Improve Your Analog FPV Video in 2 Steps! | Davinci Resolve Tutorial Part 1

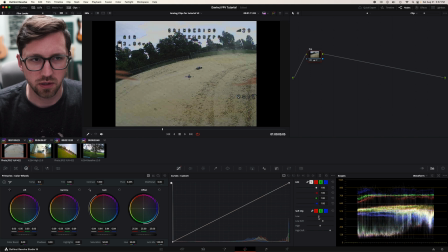4:09 It works a little bit and adjust the low control is where the pivot point is.
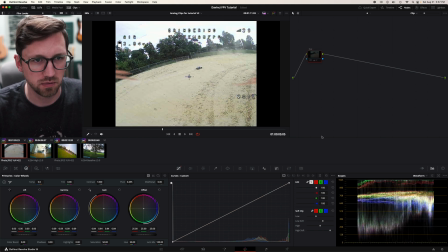4:16 I think I like maybe there. Let's see better or worse or a lot darker.
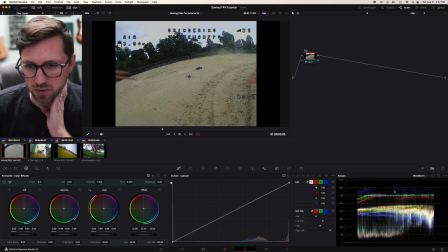4:23 So let's since we squish the highlights we can maybe bring those back up.
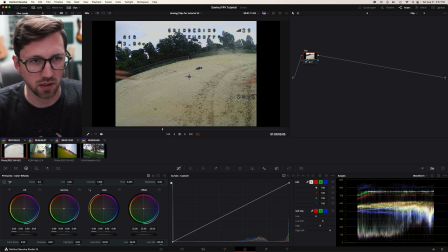4:33 Okay that's looking pretty good. We got added a lot of extra contrast. We recovered some highlights. Let's do node number two. I'll call this one color and I'm gonna just grab these and just I'm trying to do maybe not so much fixed color but I'm just trying to add some
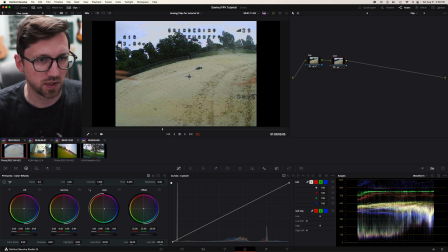4:54 interest and some separation between color. Like I think this one should be really warm and kind of red orange because of the sand. So we'll push it really far in the mid and then going to compensate for that with the shadows.
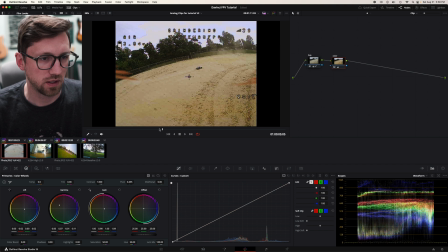5:14 Let's see what that looks like. I like that a lot. It actually looks, without adding saturation, we added a lot of color.
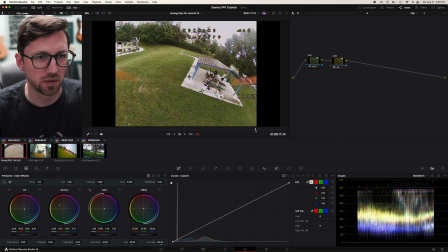5:23 Makes everything look a little bit warmer. That's nice. So with just, I'll turn off all color, with just the two nodes there and some really simple fixes.
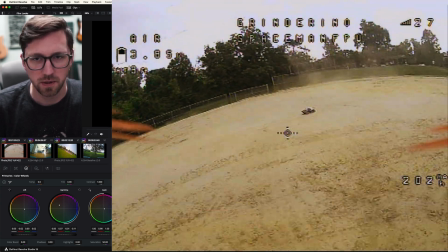5:37 they had a pretty big improvement to it. Let's do a little bonus note here.
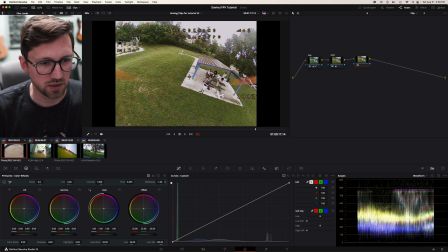5:43 The grass is pretty gross looking so I'm gonna just turn mid detail down a bit and that's gonna take the edge off of edge off of that. You can't see it probably can't see it here on YouTube but if you see look in the waveform you
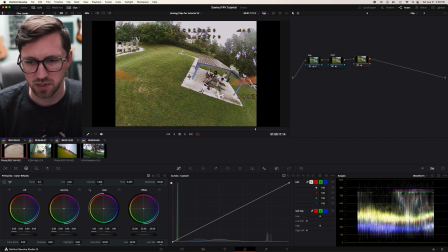5:59 can see the especially here all those little harsh lines are reduced. All right, let's jump to the next clip. Same thing. So add a node, call it exposure.
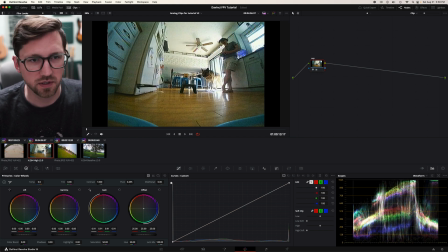6:11 I'm going to see what I can do with the highlights first. Maybe self-click the highlights. Turn gamma down, add a little contrast. Come
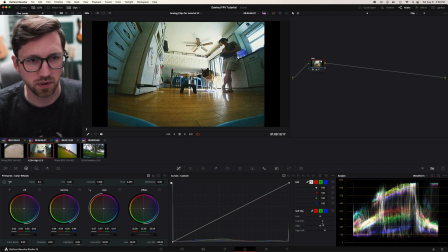all the way on this one.
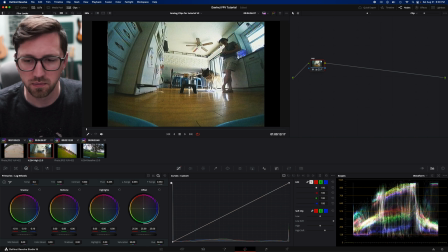6:42 Let's go to the log wheels and this will bring it's just as a more specific control if you look at the waveform okay so that's some contrast brings the highlight back you see especially around
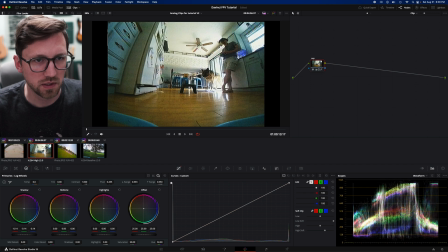6:57 Togo's legs you see detail the ceiling too there's a lot more detail back in the ceiling
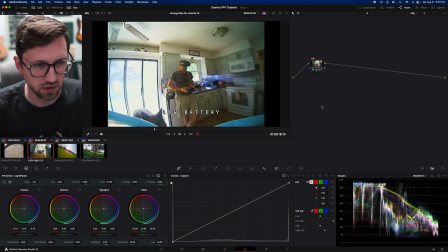7:04 let's check more I'm sure it gets yeah it's really right here too That's all. Okay, so exposure's good. Let's move on.
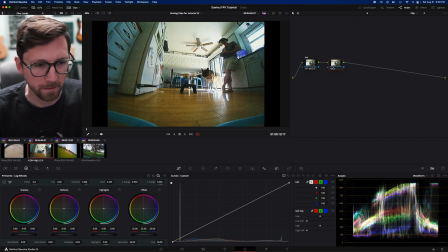Oh, this is what I always do. Whenever I switch the log, I forget I'm there and I mess with it wondering why I don't see it. I'm gonna go back to primaries. All right, let's turn. I
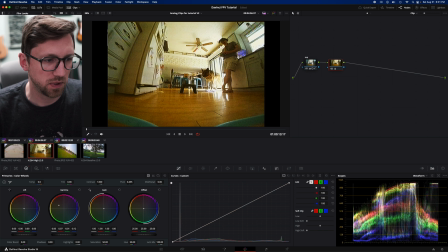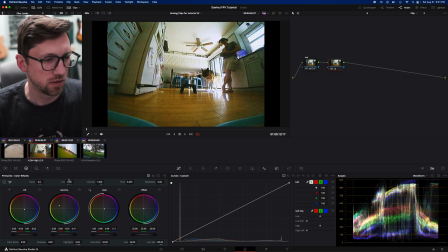like how it looks before honestly. Oh, there we go. I like that better now. I think I just need more. Yeah, there we go.
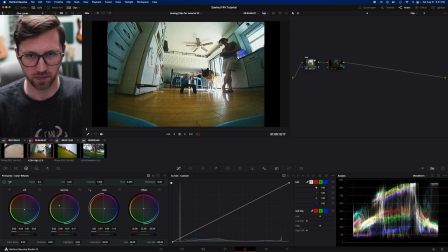Call that one color.
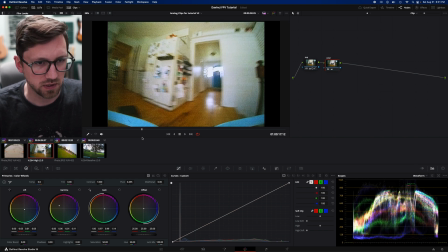8:17 All right, so we got two nodes there. Made a big difference. Let's, I'm adding option D to disable all the nodes.
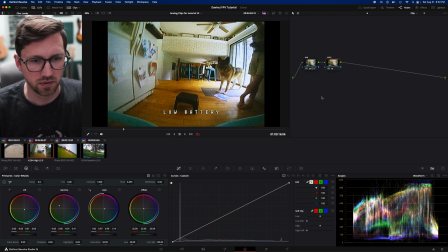8:27 The floor, let's see, what happens? Let's crank saturation up.
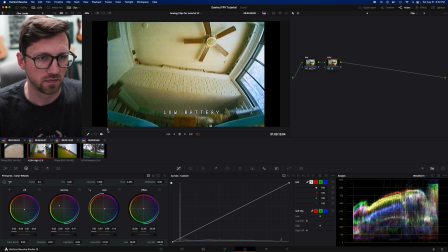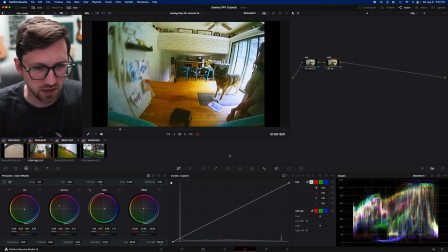8:40 I like the saturation a little bit higher but it's in some weird places it's too much so i'm gonna go here to the curves again
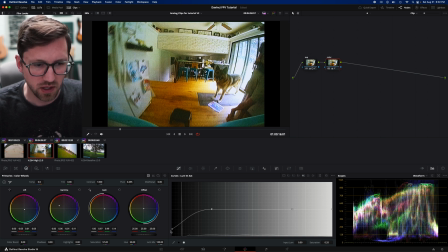8:47 do luminance versus saturation click on these two and this desaturates the shadows and desaturates the highlights so now we have more saturation but it's not affecting the really bright stuff and
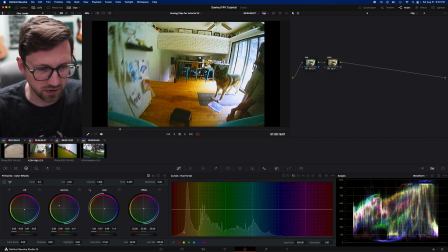9:07 the floor is too much too so let's do hue versus saturation and fixing these colors. I'm assuming this is the full area. A
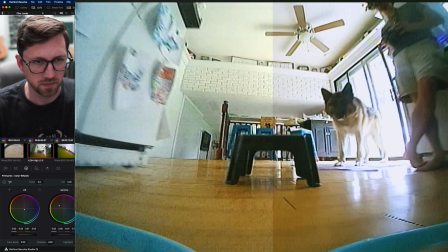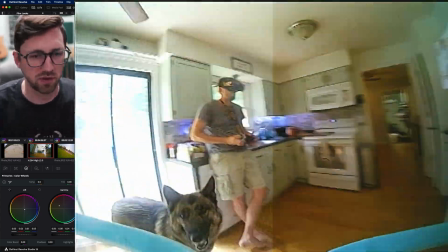9:25 couple quick fixes there.
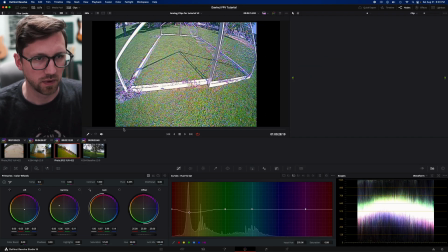9:30 Looks great. Let's do this clip. This should be a good one. Alright, again, we'll do an exposure. Soften the highs. I don't see any difference with the lows, so we'll leave those along.
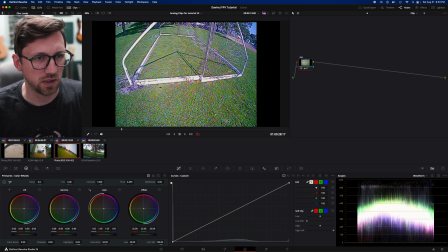9:54 It's way down.
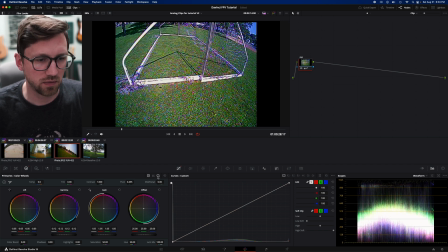10:04 So this one needs the shadows down and then we gotta take log and maybe bring those back up so we don't clip them. Probably could do that with a low soft too. Okay that makes a big difference there.
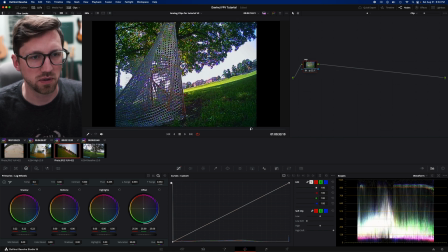10:20 What about the darker part in the shot?
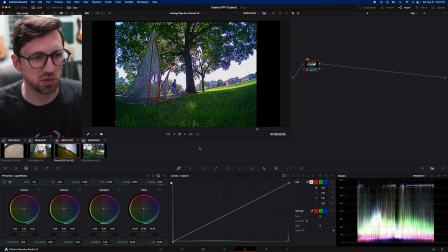10:25 I think that's that's still better color.
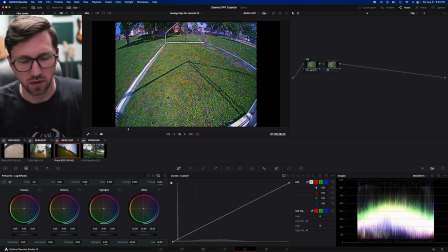Let's
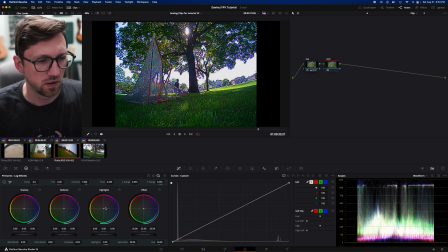see. I've been logging in.
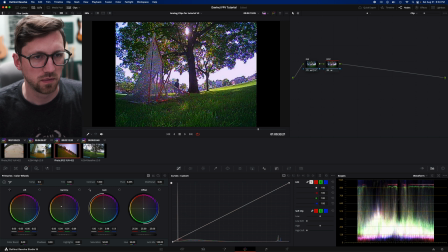It takes it very it's a very green shot. Now it's a little bit more balanced, a little more interesting.
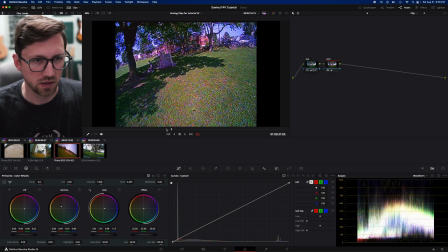11:10 You get some of the red out of the tree. A little warmth in the grass.
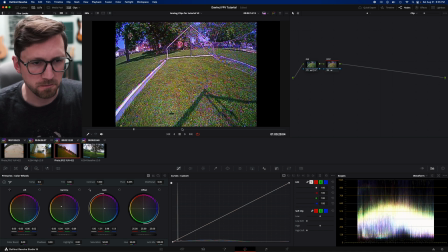11:15 There's a big difference there. But this one's also like weirdly saturated in the green.
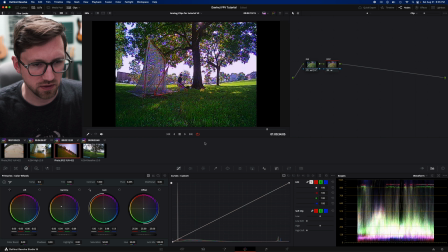11:22 This stuff is like super unnatural, so we'll go with the curves again and we'll grab... let's do hue versus luminance. So this is taking... I'm going to pick the hue I want and I'm going to change the brightness of that color so you can see the grass here changing the brightness.
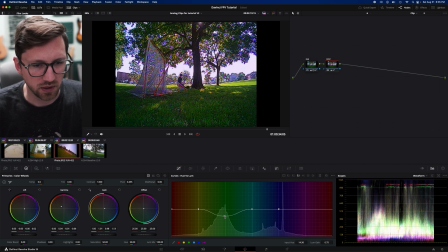11:40 So if I bring that down, it's going to give us a little bit more natural of effect. Actually let's do this on another note just so we can see the difference. You
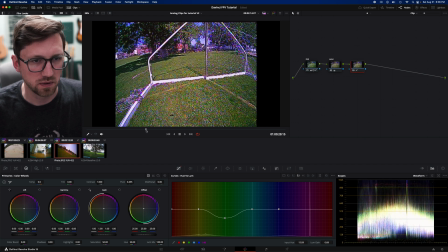12:00 see that brings that down. That's gonna make a big difference here too. It takes away a lot of the little splotches.
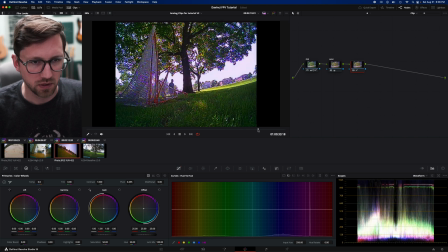12:10 And we can also take a bit of the saturation of the green out too.